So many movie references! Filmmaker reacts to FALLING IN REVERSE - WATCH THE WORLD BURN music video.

yeah definitely a villain definitely the humans exploding like from his
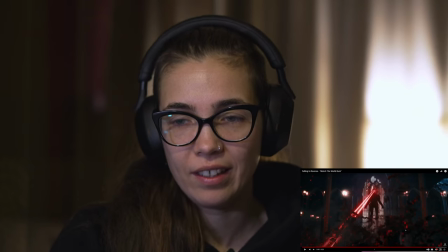laser eyes like like we see here that to me looked a
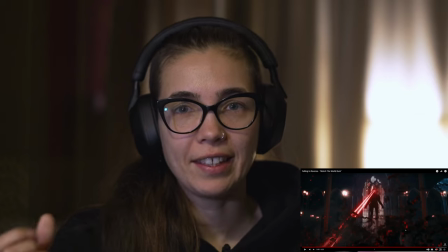little bit I mean they're they're basically disintegrating so maybe it's not blood it's just like
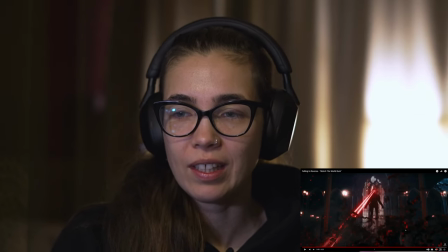their essence or something like it looks very cool and then what I wanted to also
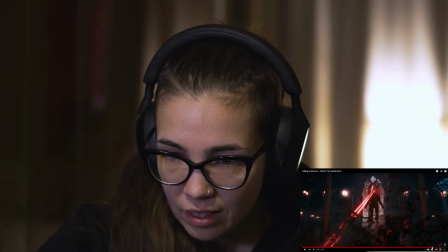look back at is this oh
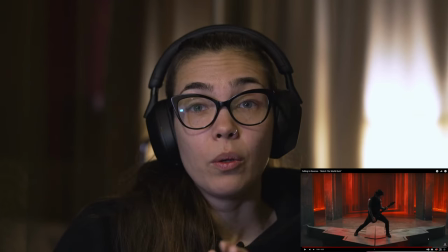yeah so this shot really stunning I love the lighting
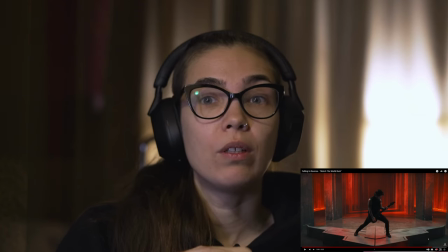here all the reds and with this gray tone looks beautiful love the color grading here also it's like it's it's
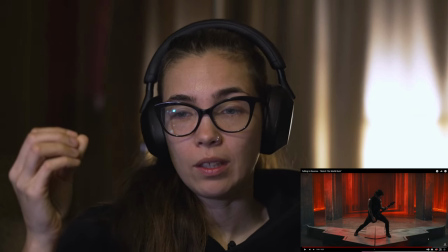desaturated and the reds have been really pumped up so we don't see many other colors than just
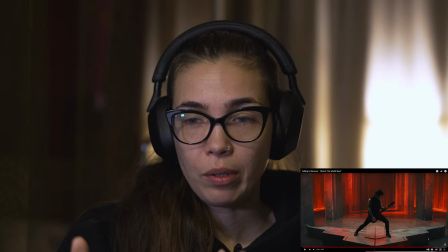the red and the grays very pretty and it really looks like it has a lot of
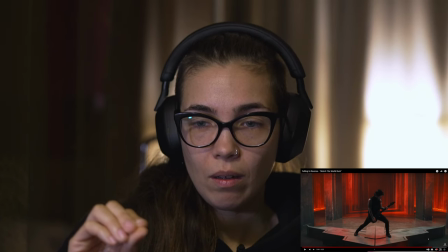depth whereas i think probably on set what they had was
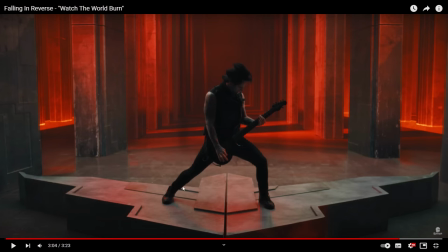probably this thing that he's standing on and these two pillars and then behind that would have been green screen and that's how they give it depth
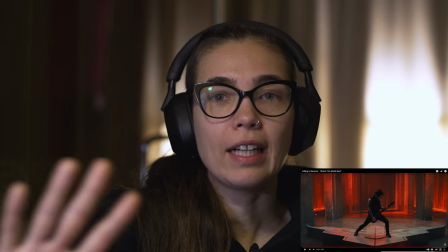right so after behind that it's actually fairly shallow like the space that you actually are working on,
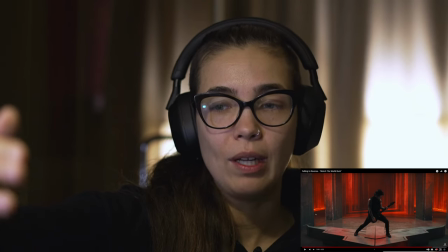but then with the VFX, they add the depth to it, and now it looks like they're in this really big cathedral,
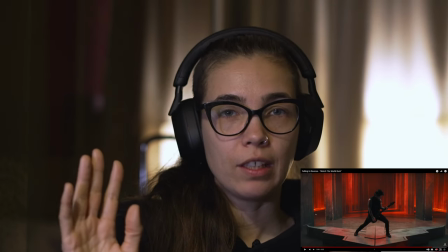and this is probably one of my favorite shots, like just in some of the other videos I've mentioned this,
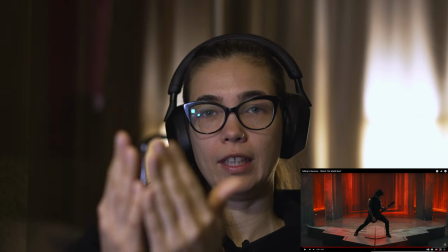but I love it when we have this perspective that's really like leading the eye to the background,
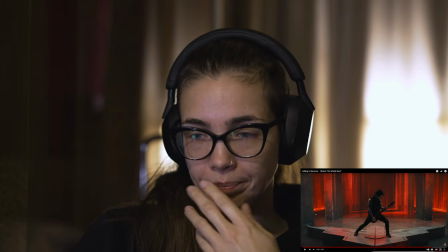and him here in the foreground just looks really stunning so wow lots lots lots
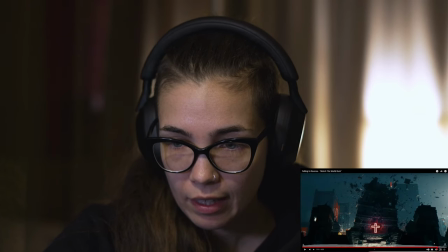going on and then just the whole world starts
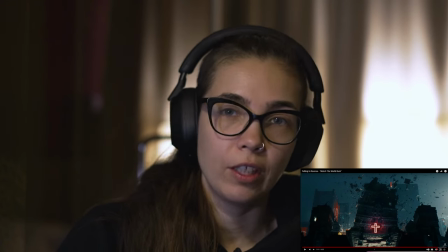collapsing and burning and well you know we're watching the world burn essentially is what they're saying so
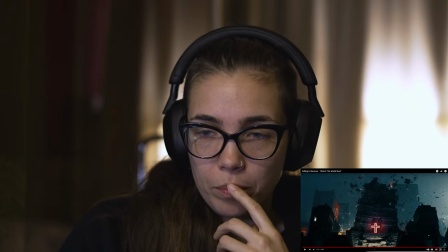he's destroying the world that's what a big video like I wonder what
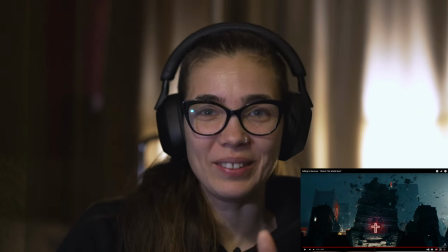their budget it was for this because this is huge but also it had millions of views so I'm
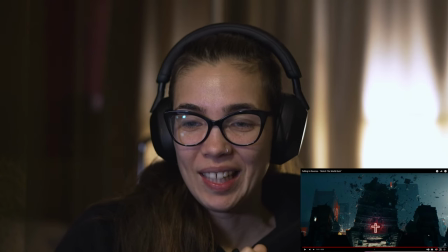sure that they're not worried um yeah I'm sure that this was uh
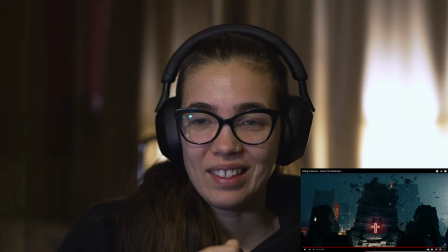that did that this wowed everyone and you know maybe it did help some of the popularity of the song too it's like we can talk about that like how sometimes it's a good song and it's very interesting with the two halves right but also like I'm sure that people would be sharing this video like wow have you seen this like it's such a huge video and very cinematic and I love all the little references to movies and they really sort of tried to tap into the pop culture and zeitgeist and I'm sure that helped in in it becoming a viral hit so yeah let me know in the comments if you know anything else about like the ideas and the lore behind this I don't know if there's a making off for this if there is please link it because I'd love to see it it's so cool and um yeah if there's any other falling in reverse videos that I should be checking out let me know because I'm really kind of digging their video style and that's really cool. Anyway I hope you enjoyed this. I hope I was able to add a little bit to your enjoyment of this video with the little tidbits here and there and let me know if that if you recognize some of the movies I referenced too and if if I missed anything like I'm curious and anyway hope you enjoyed it. I hope you'll join me for the next one. Peace!